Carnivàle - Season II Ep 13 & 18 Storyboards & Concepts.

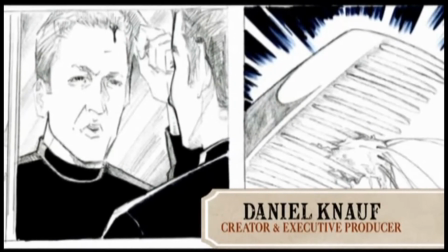I wanted to start it really with something small, like just brushing your hair, and then,
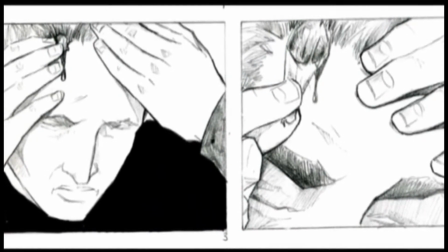oh, goodness, it seems like, oh, I tugged a little bit of hair, and then looking at the comb and seeing there's a scalp on it.
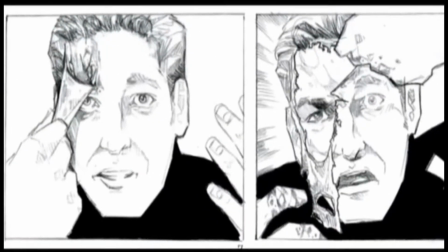And then, examining the wound, like, what the hell's going on there?
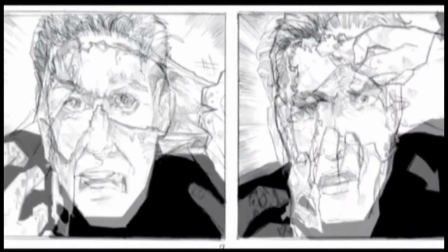And finding that the flesh is really soft there, and even though you don't want to tear at it, you do tear at it.
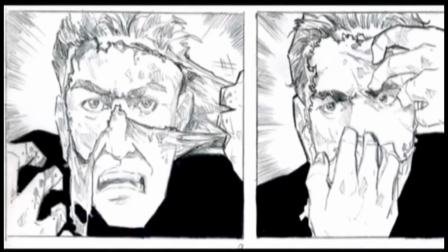It's like picking at a scab or something. It's like, oh, God, what's going on here?
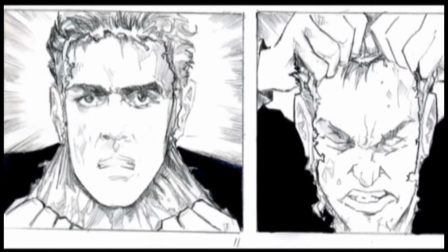To be consumed from within is sort of, I think, something we're all terrified of.
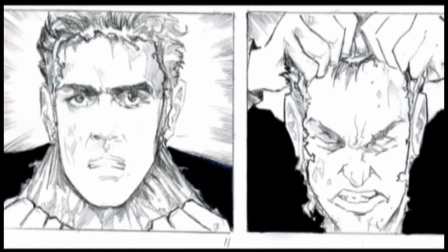We see one prophet tearing away
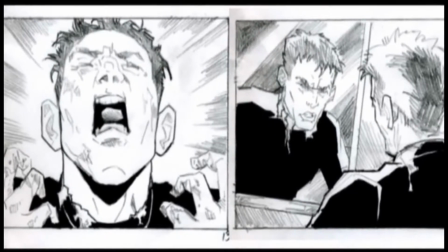and revealing another prophet inside, and his enemy.
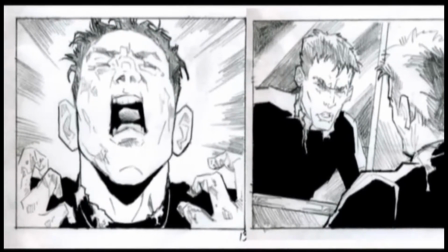The flesh rotting while something else grows inside.
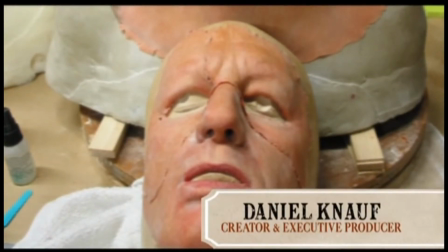I want to end the episode on something that really was incredibly disturbing and memorable.
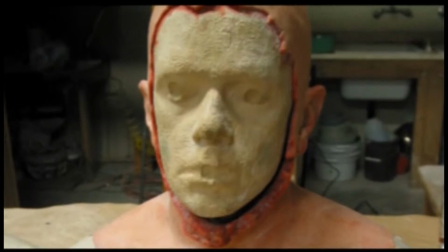Poe used to call it the imp of the perverse. You know, when you're standing and looking over the rail down, say, a long drop, picturing yourself falling.
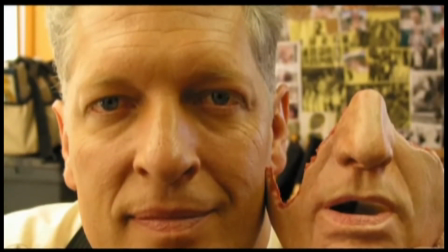And what would it be like to fall? In a way, that's the imp of the perverse at work in Brother Justin is, oh my God, how screwed up am I?
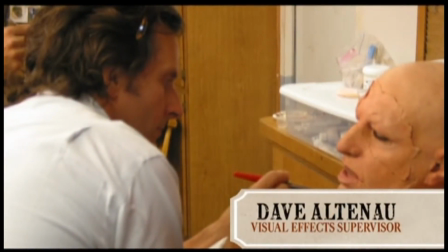Another sort of thematic, reference was, of course, Poltergeist.
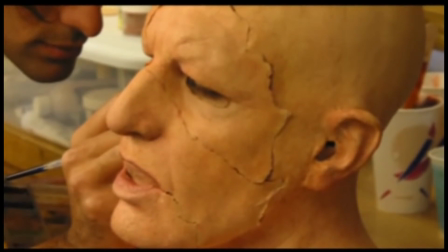We looked at that clip, and we didn't want to be gory with it, and that clip uses cutting to make the effect work.
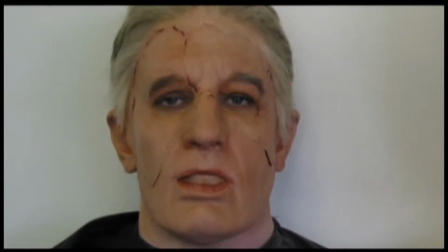One of my motivations was to do this as a single cut and to have this whole
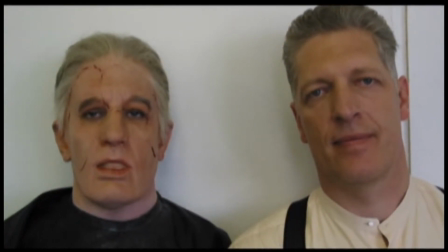face peel happen in one continuous shot that we never really break away from.
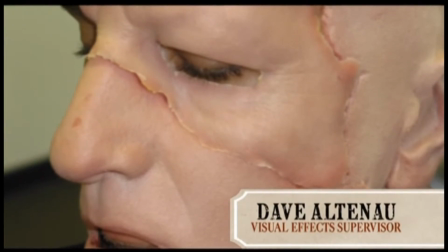For the primary effect, we wanted to put a Clancy Brown prosthetic onto Nick Stahl.
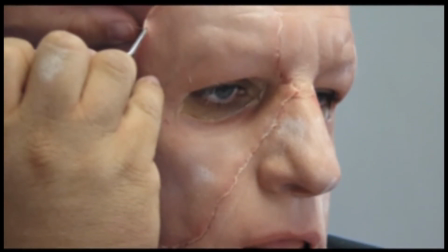What was a nice coincidence is Clancy Brown's head is significantly larger than Nick Stahl's head.
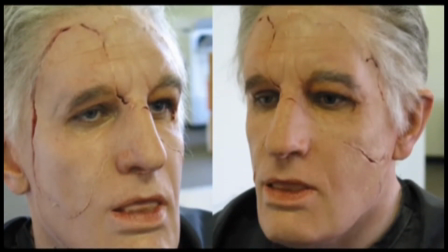We actually shot Nick with a prosthetic that didn't need to look that great because we shot a
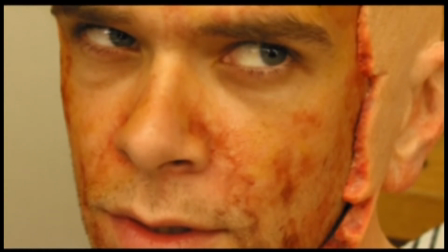matching take essentially of Clancy Brown as he worked through the emotions, and then we actually used that footage,
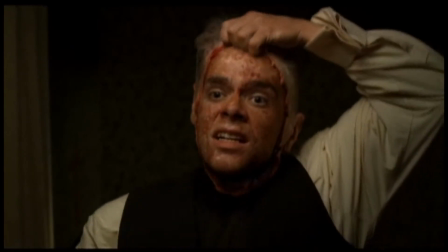warped it and fit it to the prosthetic that needed to be digitally replaced with Clancy's real face.
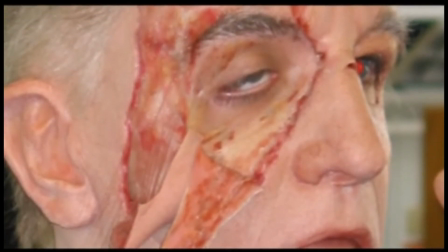In this case, the tearing was much more important than the exterior itself.
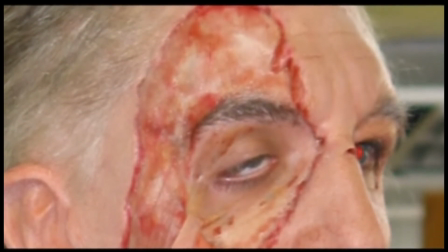The photographed facial peel element is revealed over the duration of the shot as the pieces come off.
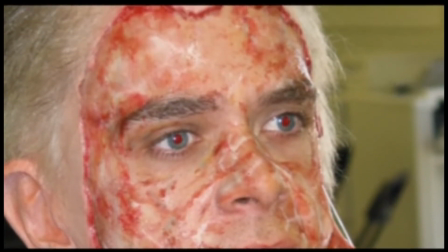I think it had the right mix of gore and realistic goo that might be there without turning into a bloody mess.
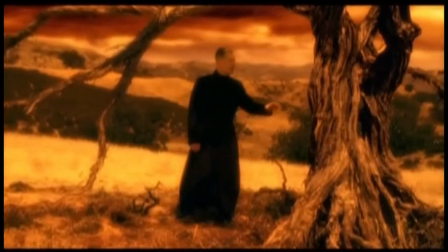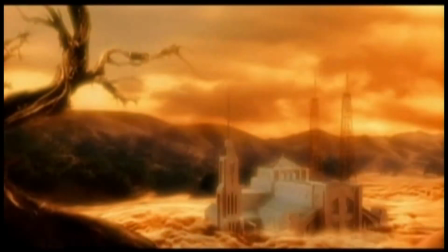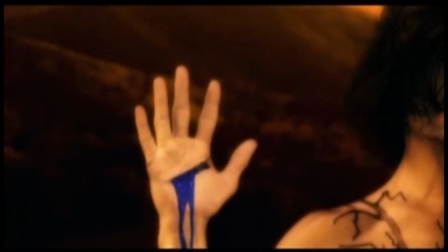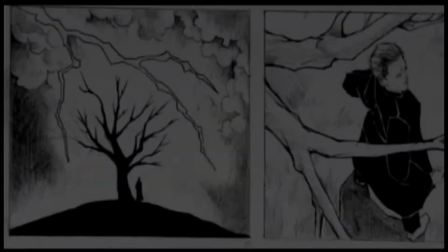This is Brother Justin's moment where he
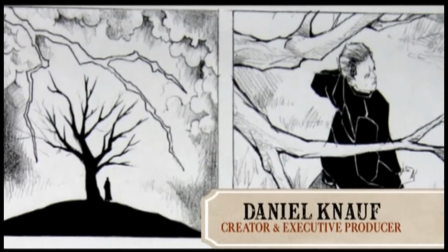actually sees what he's going to build in all its horror. and
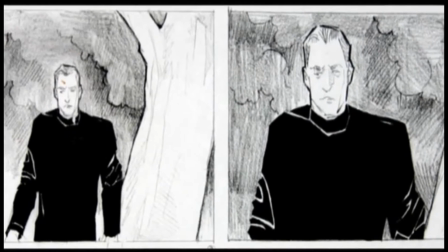it's a moment of revelation for him.
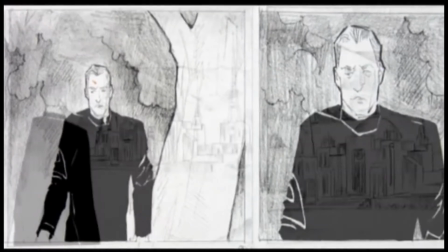We're showing this creature, the Usher, and the Usher, according to management, has 1,000 different names in 1,000 different books,
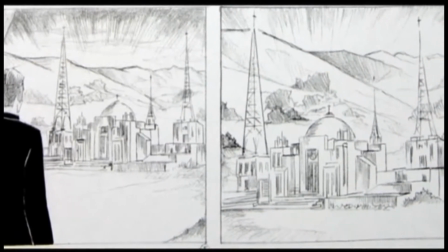and what he represents to the piece is sort of this timeless character that shows up in all different cultures.
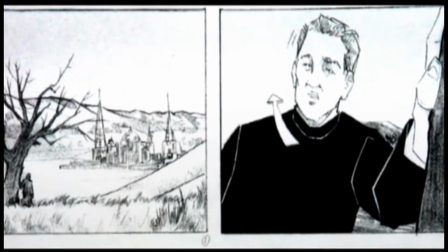He's universal.
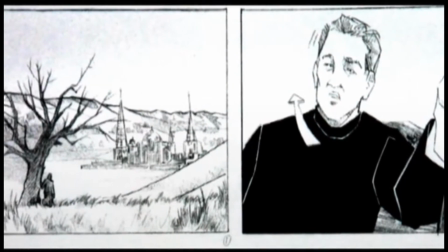This isn't a flesh and blood character as presented in the visions, and in the first episode we just see this creature.
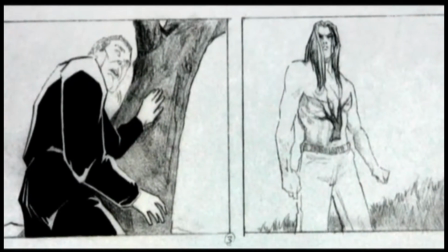Brother Justin basically realizes that he is the physical embodiment of this creature.
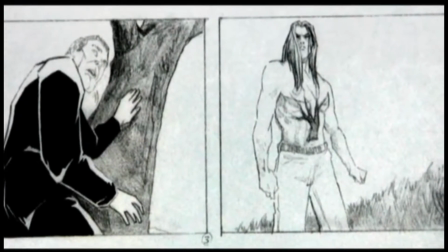Many say he's there to usher in Armageddon,
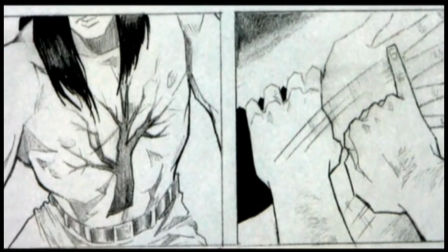and so that's what Brother Justin is seeing himself as, is the usher of the end.
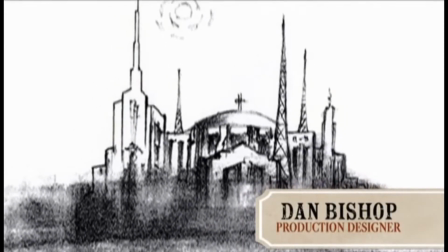The concept for the Temple of Jericho is that it's Justin's vision of the world he will build as he comes to power.
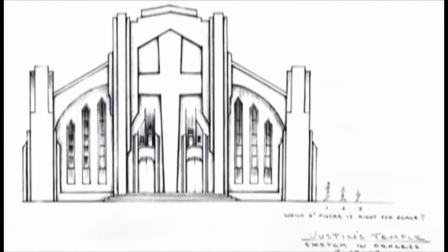The temple would be an imposing edifice, massive and strong in shape,
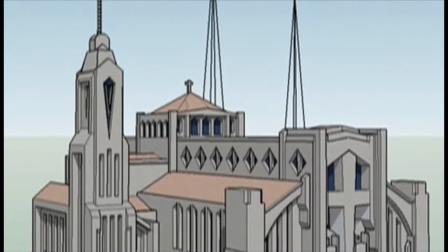sharp and powerful in its lines, but in the form of a traditional church or cathedral so as not to scare away the faithful.
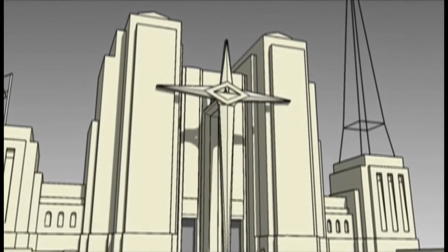My inspiration came from several styles and examples of architecture.
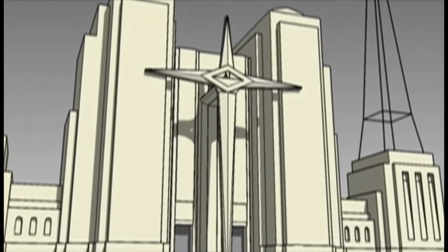The Art Deco style, adopted by the rich and powerful, as manifested by the capitalists in New York,
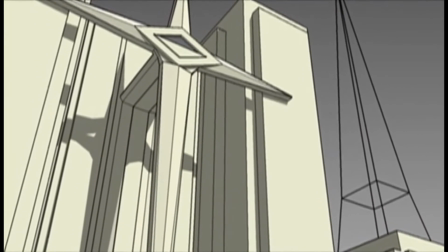fascists in Italy, perhaps by the architect Albert Speer in Germany.
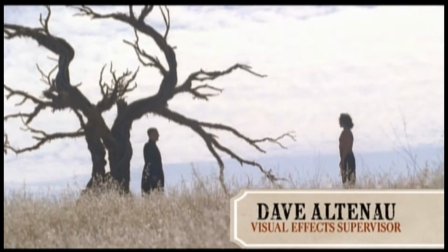One of the first things that we wanted to do was create an ominous cloud background.
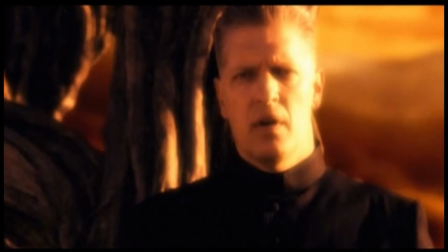One of the technical challenges in the sequence was to actually replace the sky throughout.
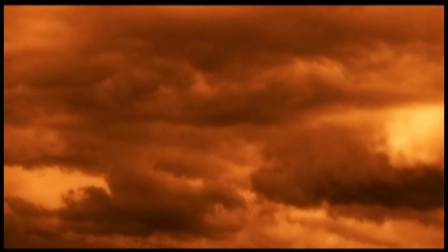These were shot with your typical Southern California, beautiful sunny blue skies.
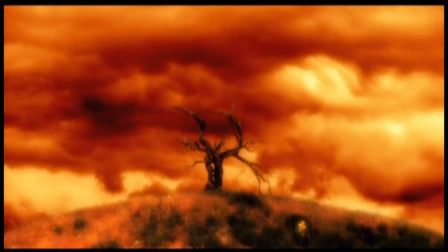There were a series of shots that we did with blue screen, as well as shots without blue screen that we had to develop mats for so we could replace the sky.
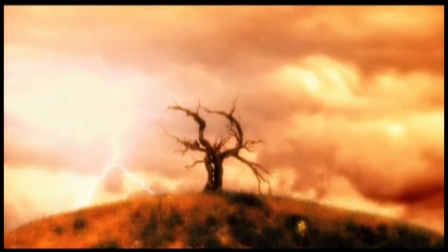And we actually composited the tree from another location onto that hill.
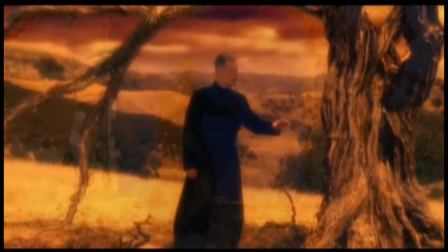Anytime you see Brother Justin walking up to that tree, it's actually not there.
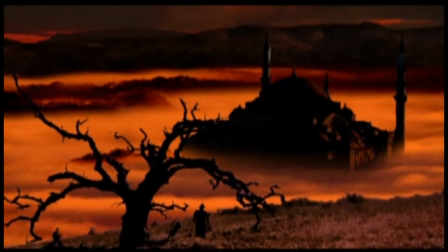The other challenging element we had in the scene is we wanted to fill the valley with this
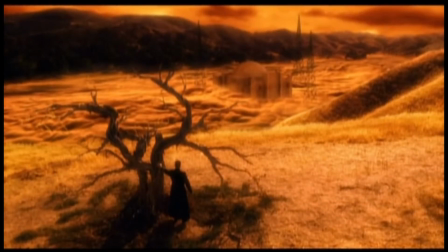surreal fog and then have the temple just jutting out dramatically.
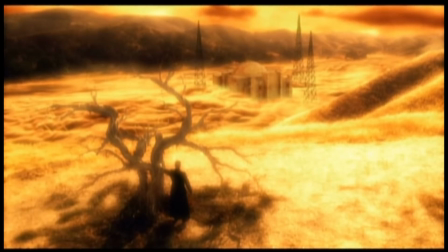That was a combination of cloud tank elements and CG elements.
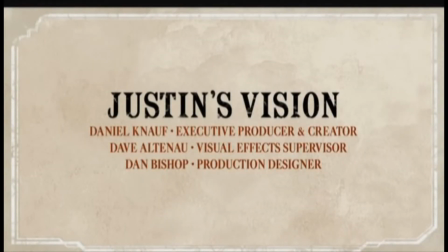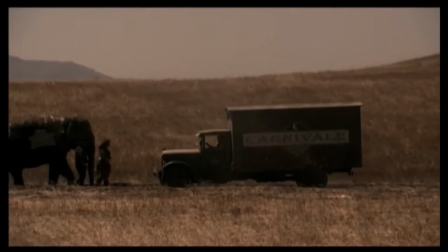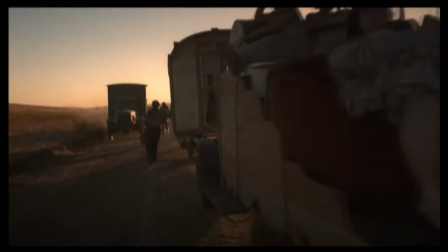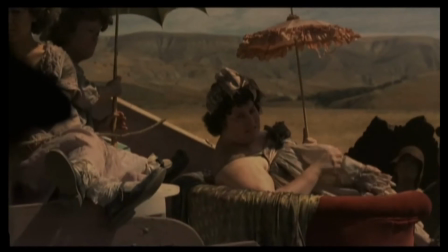What happened? Them sons of bitches torched us out.
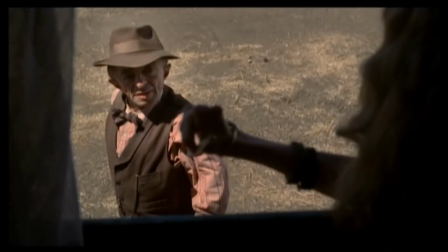Rat fucks burned the place down. Sabrina, you ain't just gonna leave us here now, are you?
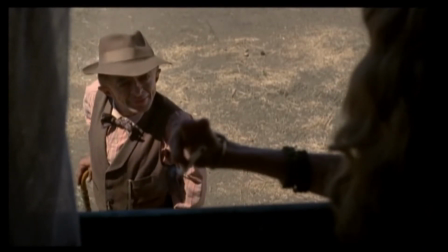Well, what does it look like? You looking to hook up with us?
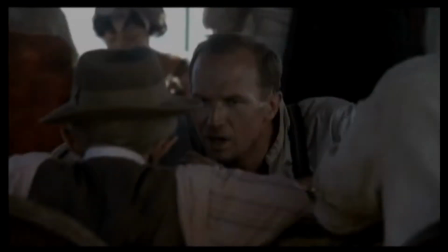Not be persuaded. That is the worst damn he I ever did see.
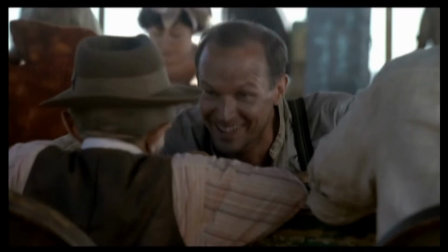Did you ever see a good one? You out of your mind, woman.
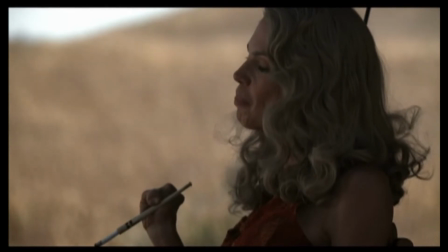You know what kind of draw I am. Anything he gets is coming out of your cut.
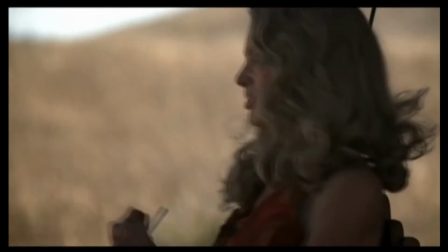Fine.
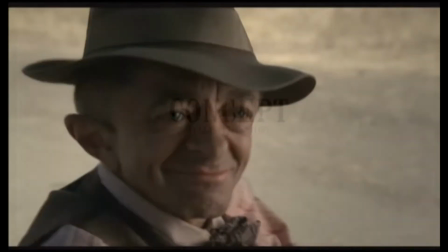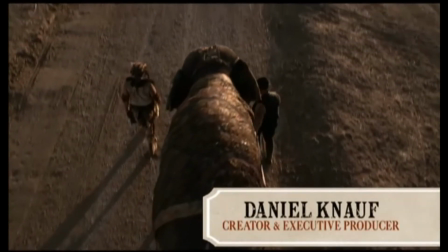The whole idea of just these two carnivals coming together and when they do,
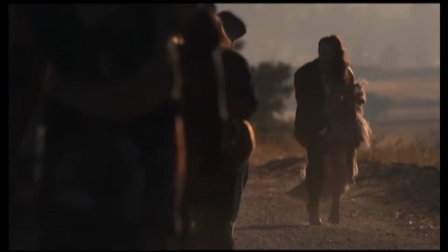kind of brushing off on one another, that it's a small world and people connecting up.
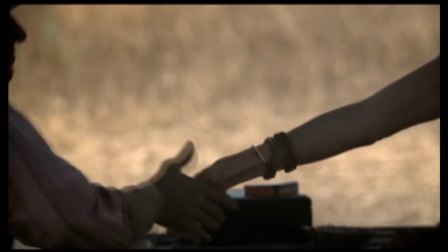The direction I always wanted to take was more toward the humanity of these people and the things we share with them as audience members.
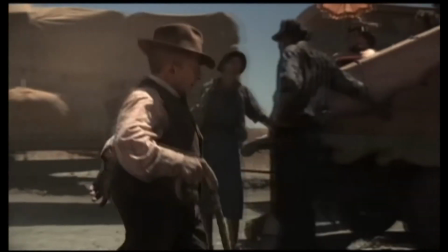Just the idea of these people who are working stiffs that just happen to look a lot different.
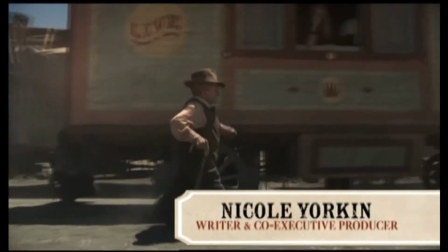It gave us a chance to actually have
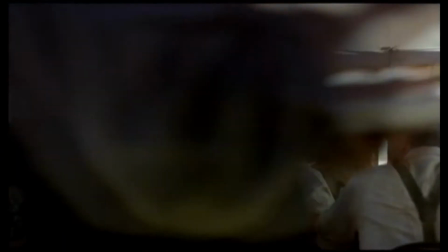carnies from our carnival talk to other carnies about their experiences, and you hear that it's just a job like any other.
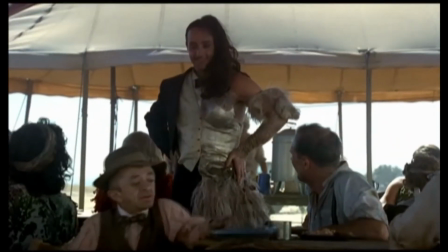And this takes place during the Depression, and there were a lot of carnivals then. And there wasn't a lot of work, so this was good, steady work for people.
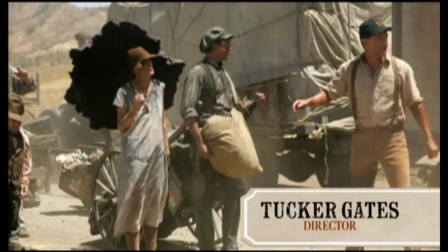It's how people like this end up in a group like this, and that they really are outcasts, and they come together and form family out of it,
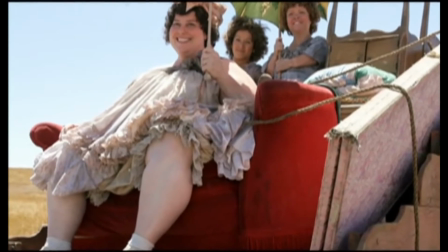which I think is really interesting, and the fact that they can come together and be people among each other,
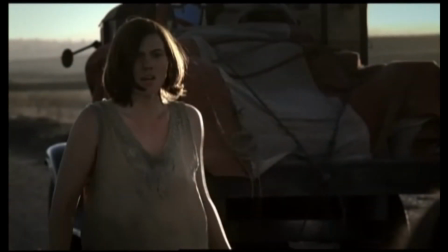whereas within the society they're outcasts.